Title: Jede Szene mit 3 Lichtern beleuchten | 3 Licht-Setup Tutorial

Ich bin Nat Heimberg, autodidaktisch erlernter Filmemacher und seit einigen Jahren darf ich oft im Erzählerstil oder Interviewstil verschiedene Menschen in ganz verschiedenen Settings filmen.
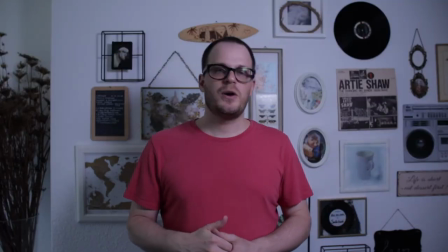12s
Ich möchte dir zeigen, wie ich aus diesem Set das hier gemacht habe,
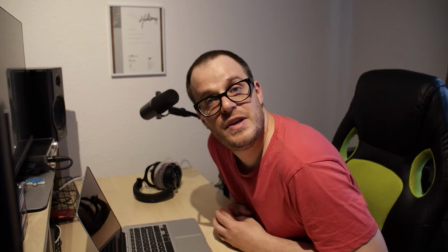17s
wie wir von diesem Bild zu dem hier kommen und wie man aus dieser Aufnahme hier diese hier macht.
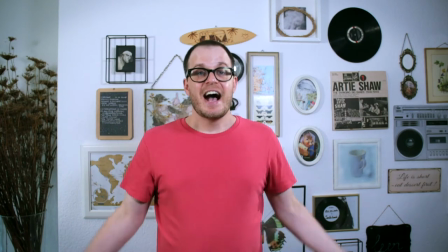23s
Los geht es mit diesem ersten Setting. Ein einfacher, flacher Hintergrund.
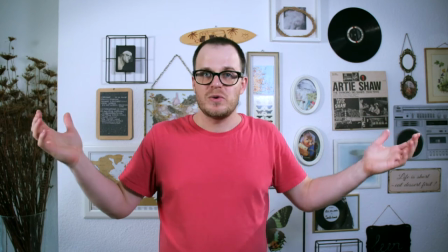29s
Es könnte eine Hintergrundrolle sein in einer Farbe.
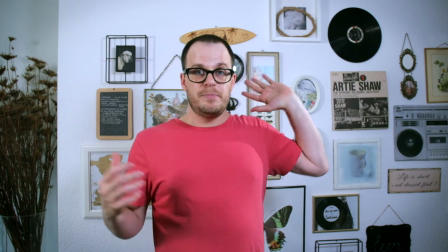33s
Hier ist es eine Wand mit ganz vielen Bildern und Sachen, in denen sich auch noch das Licht reflektiert.
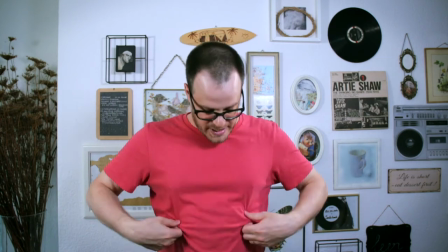39s
Muss man ein bisschen aufpassen. Als erstes habe ich als die Person, die gefilmt wird, von mir selber,
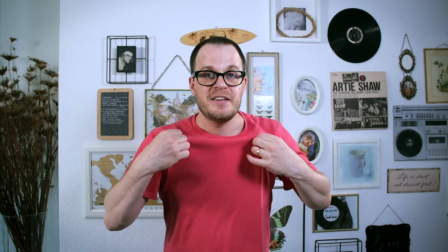46s
ein Outfit, das sich vom Hintergrund abhebt, damit ich nicht darin verschwinde.
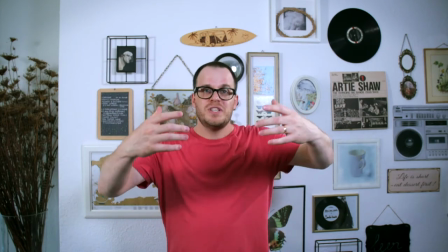51s
Es muss nicht gleich so auffällig sein, aber es hilft, wenn die Person, die du filmst, nicht die gleiche Farbe trägt, wie der Hintergrund hat.
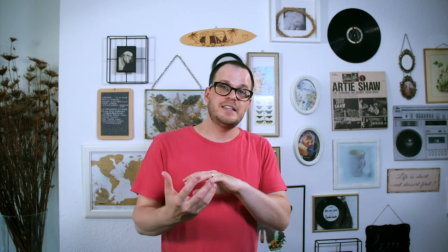60s
Es kommt natürlich auch darauf an, was du filmen willst, was die Szene darstellen soll und was die Person gerne mag, wie sie sich wohlfühlt. Für dieses Tutorial nutze ich 3 von diesen Dedo-Lights, die D-LED 7 B-Color, eine Leuchte, die in Farbtemperatur eingestellt werden kann und an der man auch sonst das Licht unglaublich gut kontrollieren kann. Alles darüber wäre ein ganz anderes Video, aber alles, was ich heute zeige, ist mit 3 von diesen Leuchten gefilmt. Und alles Equipment, außer die Kamera und das Mikrofon, haben in dieser mobilen Kiste hier drin Platz. Ein bisschen schwer, aber unglaublich praktisch und mobil.
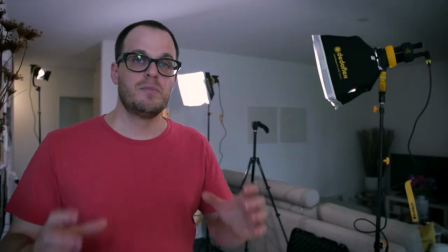107s
Wenn du auf der Suche nach einem Tutorial, nach einem Moodlicht oder einer spezifischen Beleuchtung,
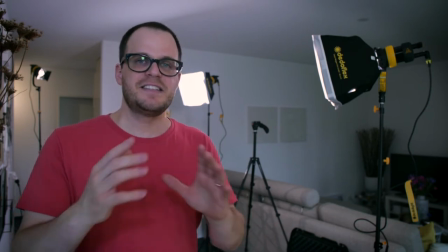113s
die ein Gefühl hervorruft oder sowas bist, dann ist dieses Tutorial nicht das, was du suchst, denn hier geht es einfach darum,
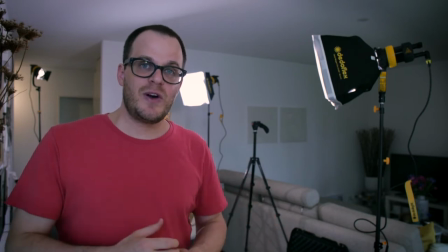121s
eine Person richtig gut auszuleuchten, erzielt mit 3 Lichtquellen.
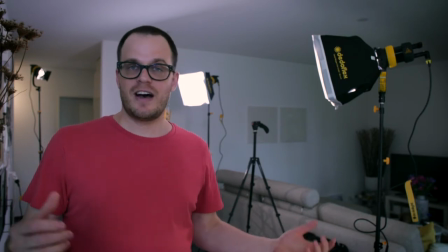126s
Deshalb habe ich für dieses erste Set auch die Standard-Beleuchtungsmethode ausgewählt.
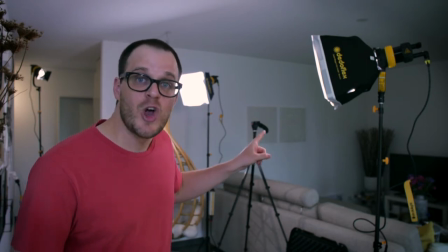132s
Anstelle der Kamera siehst du hier ein leeres Stativ und dann ist das einfachste Setup Keylight,
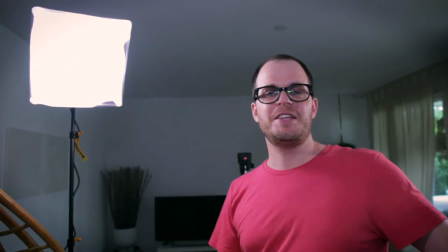139s
Fill-Light und Hair-Light. Wenn wir aus der Perspektive der Person, die gefilmt wird, schauen, dann siehst du hier das Stativ,
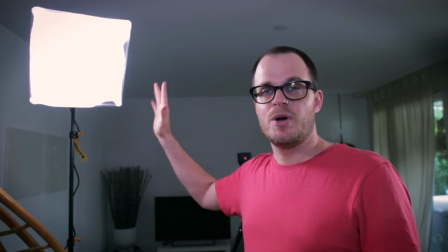146s
von dem aus gefilmt wird und gleich seitlich daneben das Keylight, das erste Licht, das, wo es darum geht,
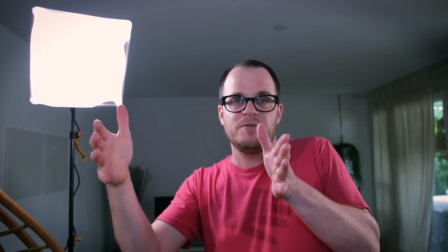155s
die Person von ein bisschen von der Seite her richtig gut zu filmen,
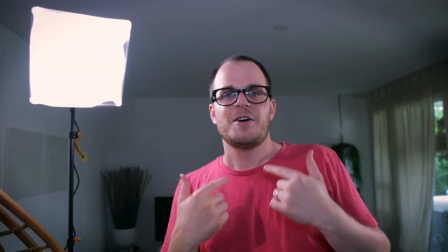160s
damit das Gesicht einmal schön ausgeleuchtet ist.
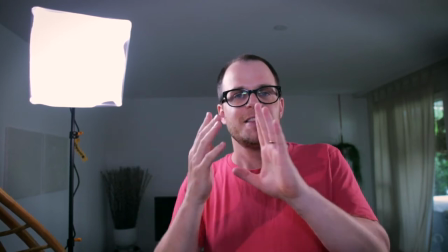164s
Nicht ganz ausgeleuchtet, deshalb ein bisschen von der Seite, damit das Gesicht nicht flach wirkt, wenn das Licht nur von gerade kommt,
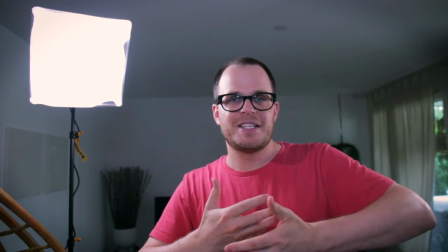172s
sondern ein bisschen mehr ein 3D-Bild ergibt, weil das Licht ein bisschen zur Seite gestellt wird.
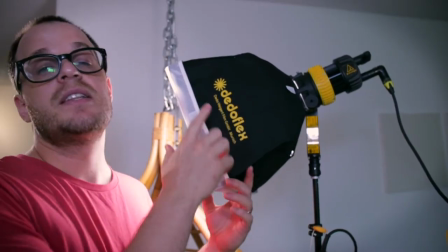180s
Das Keylight soll nicht ein zu harsches Licht abgeben, deshalb nutze ich eine Softbox, die das Licht schön weich macht.
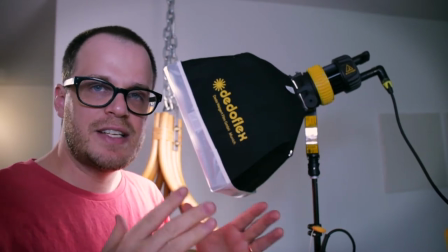186s
Ich kann hier auch noch das Licht ein bisschen kontrollieren und noch etwas weicher, nicht allzu fokussiert machen und mit der Möglichkeit,
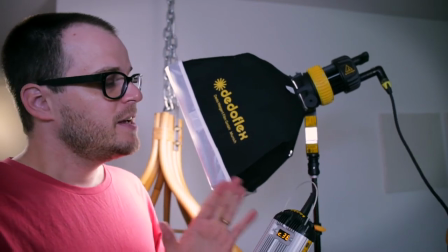195s
die Farbtemperatur zu kontrollieren, gebe ich ein bisschen Gelb dazu,
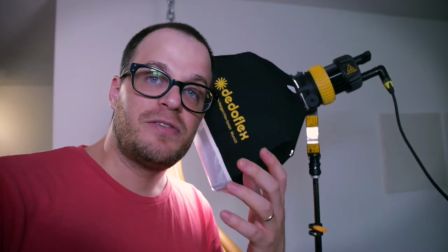200s
damit die Haut eine schöne Farbe hat und eine natürliche Farbe hat.
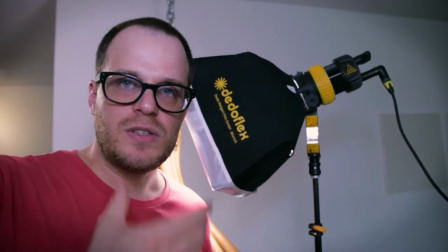204s
Ich will aber auch nicht, dass es zu gelb ist. Das wäre unnatürlich auf meiner Haut und ich will auch nicht, dass die weiße Wand gelb wirkt.
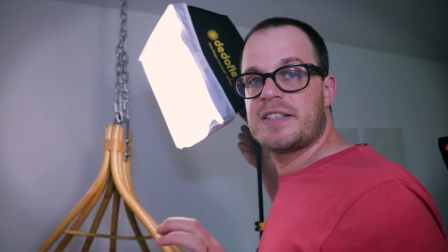212s
Auch die Höhe von dem Keylight ist entscheidend. Ich will nicht, dass das voll ins Gesicht der Person scheint, die ich filme,
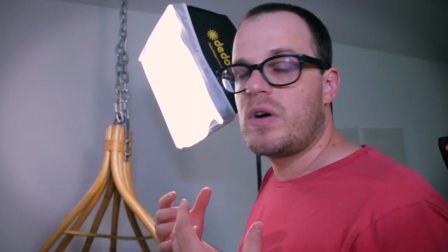220s
weil das für die Person unangenehm ist und auch wieder dieser 3D-Effekt ein bisschen verloren geht.
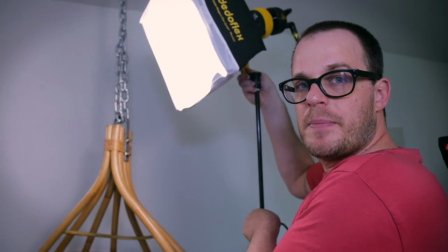226s
Deshalb platziere ich das Licht über dem Kopf, damit das Licht von oben nach unten scheint.
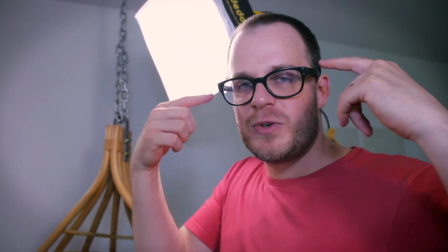234s
Nicht von zu weit oben, sonst gibt es hier komische Schatten unter der Nase und unter den Augen, vor allem bei Brillenträgern wie bei mir.